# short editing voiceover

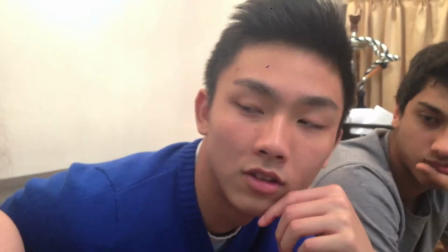(4:09)
He sees it from his point of view. I didn't want to add lots of different shots.
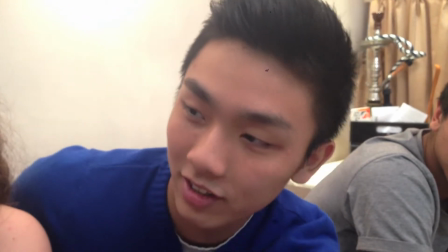(4:13)
I just wanted there to be his point of view, so every time the camera would go back to him, it would be his point of view.
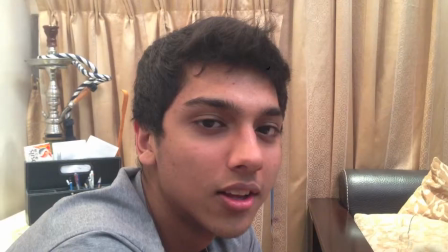(4:19)
And same goes for the other characters.
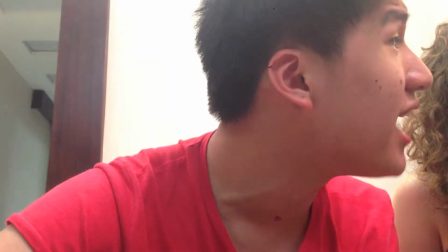(4:23)
All the shots done in this scene are also close-up shots, because this is quite an intense scene, obviously, where
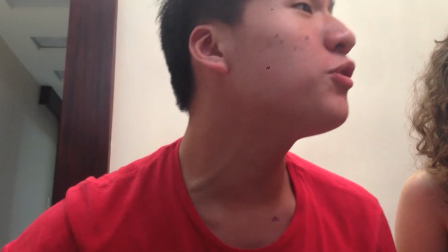(4:33)
everyone's against what Noah thinks actually happened.
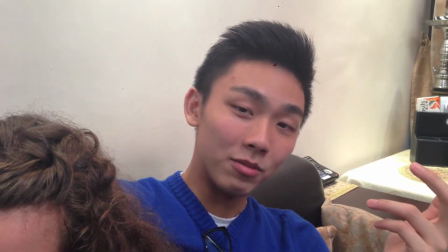(4:36)
And I thought having a close-up shot would add to the intensity of the scene.
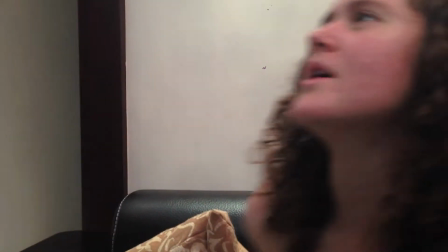(4:42)
And I finally ended it with a fade out that goes straight into the credits.
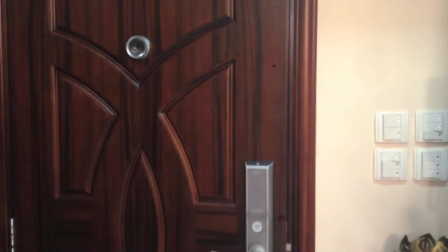(4:47)
And yeah, that's the end of it.